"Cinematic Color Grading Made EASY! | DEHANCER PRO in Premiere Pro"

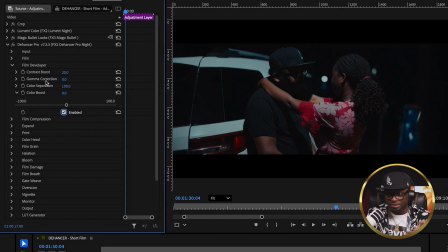(8:15)
You have options for the contrast, the gamma correction, color separation, and the color boost. I didn't need any of those. Now, the next is film compression. Now, with the film compression, like I said, I have it enabled. It does quite a number of things with the impact, the white point, the tonal range.
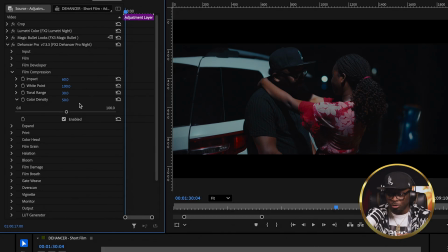(8:34)
So it sort of like deals with the dynamic range of your shot. I just added a few, touches here and there. I didn't want it too much. It's usually good when you just do a little, you don't push it too much. So it's enabled. After that, we have expand. This is another feature of Dehancer that I really love.
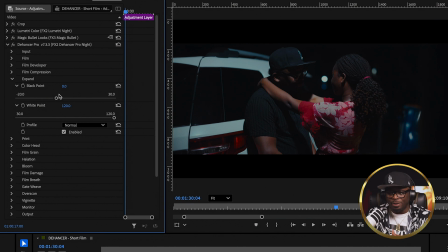(8:52)
Now, what the expand actually does, you have the black point and the white point. The black point sort of like deals with the shadows. So if you look at it as I'm pushing it left and right, it's getting darker and it's getting brighter.
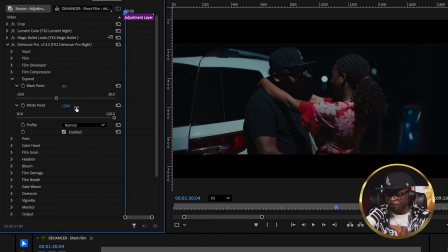(9:07)
But I didn't want to touch that. The one I actually used was the white point. Now, the white point by default is at 100. Now, what I did was, because we didn't want attention on the highlights, I used the white point by dragging the slider all the way to 120 to soften how the whites look.
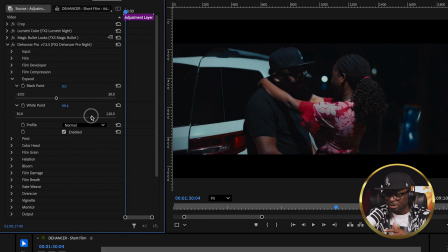(9:26)
So let me do that again. If I push it backwards, see how the whites are a bit prevalent here, right?
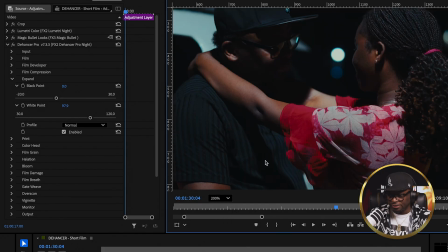(9:33)
Let me push this up by, say, 200%. Good.
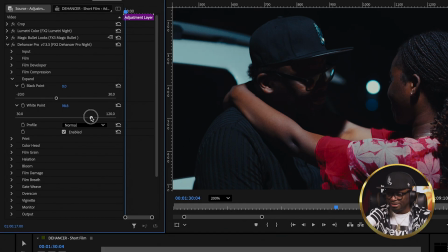(9:39)
So now, if you have a look at the highlights, when I bring this down, see how it softens the highlights a bit? That's one of the reasons I love the expand. Now, the next feature, print. This is like the secondary,
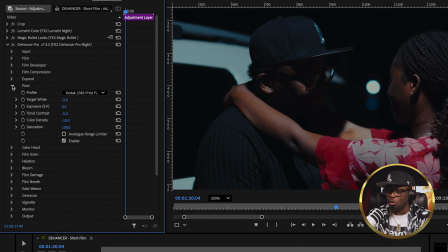(9:55)
device here that it changes the look of your shot entirely.
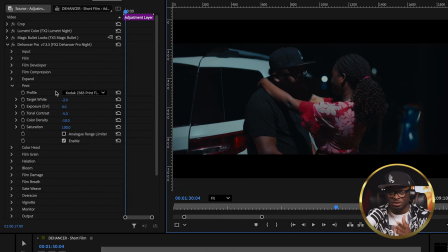(10:01)
I really love this parameter right here. Now, you have profile, you have target white, you have exposure, you have tonal contrast, you have color density and saturation. But with the profiles here, they make a ton of difference. You have linear, see what it does?
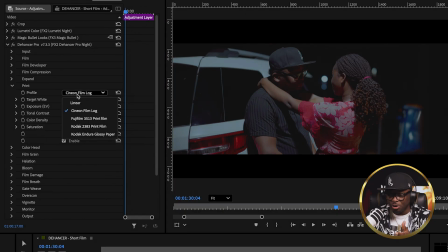(10:17)
You have Cineon, Film Log, you have Fujifilm, you have the Kodak 23A3, and then you have the Kodak glossy paper. Now, the one I chose was the Kodak 23A3 because it sort of gives this Hollywood finish.
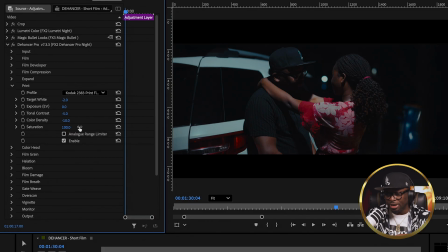(10:33)
I really love the way it looks. So I enabled that on, and then I dropped my target white just a little bit. I didn't want the whites, like I said, in your face. I didn't want them prevalent. And then I dropped the tonal contrast by like 5%.
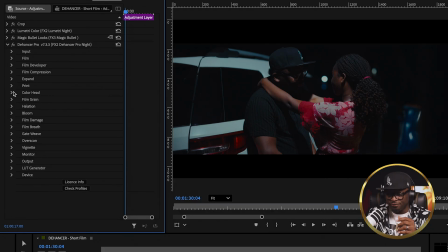(10:49)
I didn't want it really in your face. The next parameter we have is the color head. Now, this deals with the cyan, magenta, and the yellows. Now, if you need to touch your cyan, your magenta, your yellows in your shots, this can work for you.
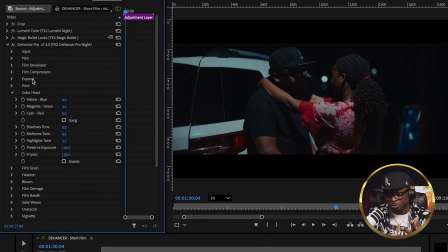(11:04)
As you can see, I didn't enable this because I don't need it. The next is film grain. This can make or break your film, to be honest. Now, let me push this to 200%.
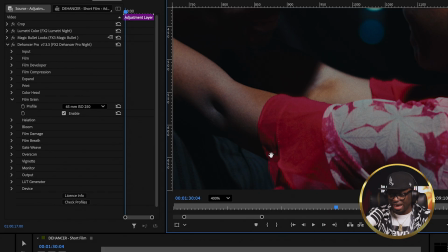(11:16)
Now, I want you to have a look at her skin and this white fabric that has this leaf-like nature on what she's wearing. Now, I have the film grain enabled. There are tons of options here, but I realized that when you're using the 8mm to 50, can you see that?
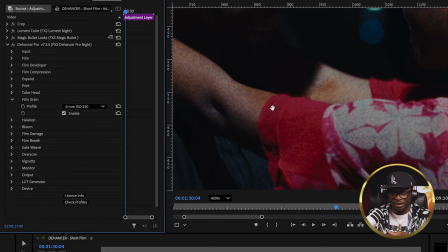(11:34)
So it almost looks like she has a skin defect or thereabout, and that's because the film grain is very prevalent. It's in your face. If that's the kind of look you're going for, that could work. But for this kind of film, I didn't want to use that.
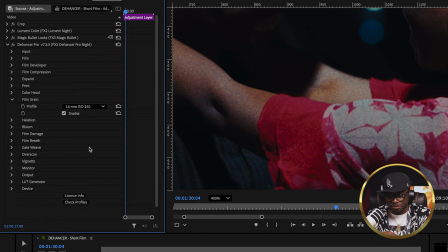(11:49)
You also have 16mm, it's still visible. Then you also have the 35mm. Gradually, it's reducing, but the one I used was the 65mm ISO 250 because it's more subtle. It's there, but it's not in your face.
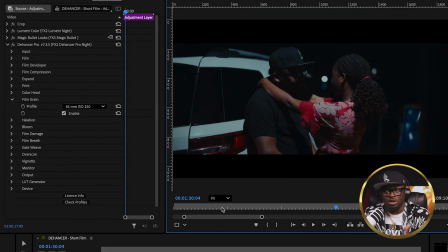(12:06)
If what I was shooting was a very gritty movie, then I would say, maybe like an action movie or thereabout, then I could use, that amount of grain. Now, the next parameter is halation. This is another feature that I really love.
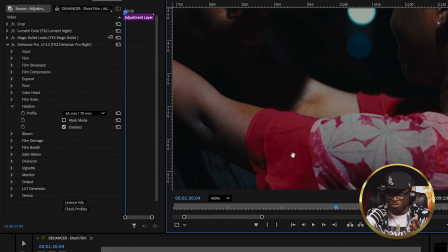(12:20)
You find this in a lot of blockbuster movies, right? Now, what's halation?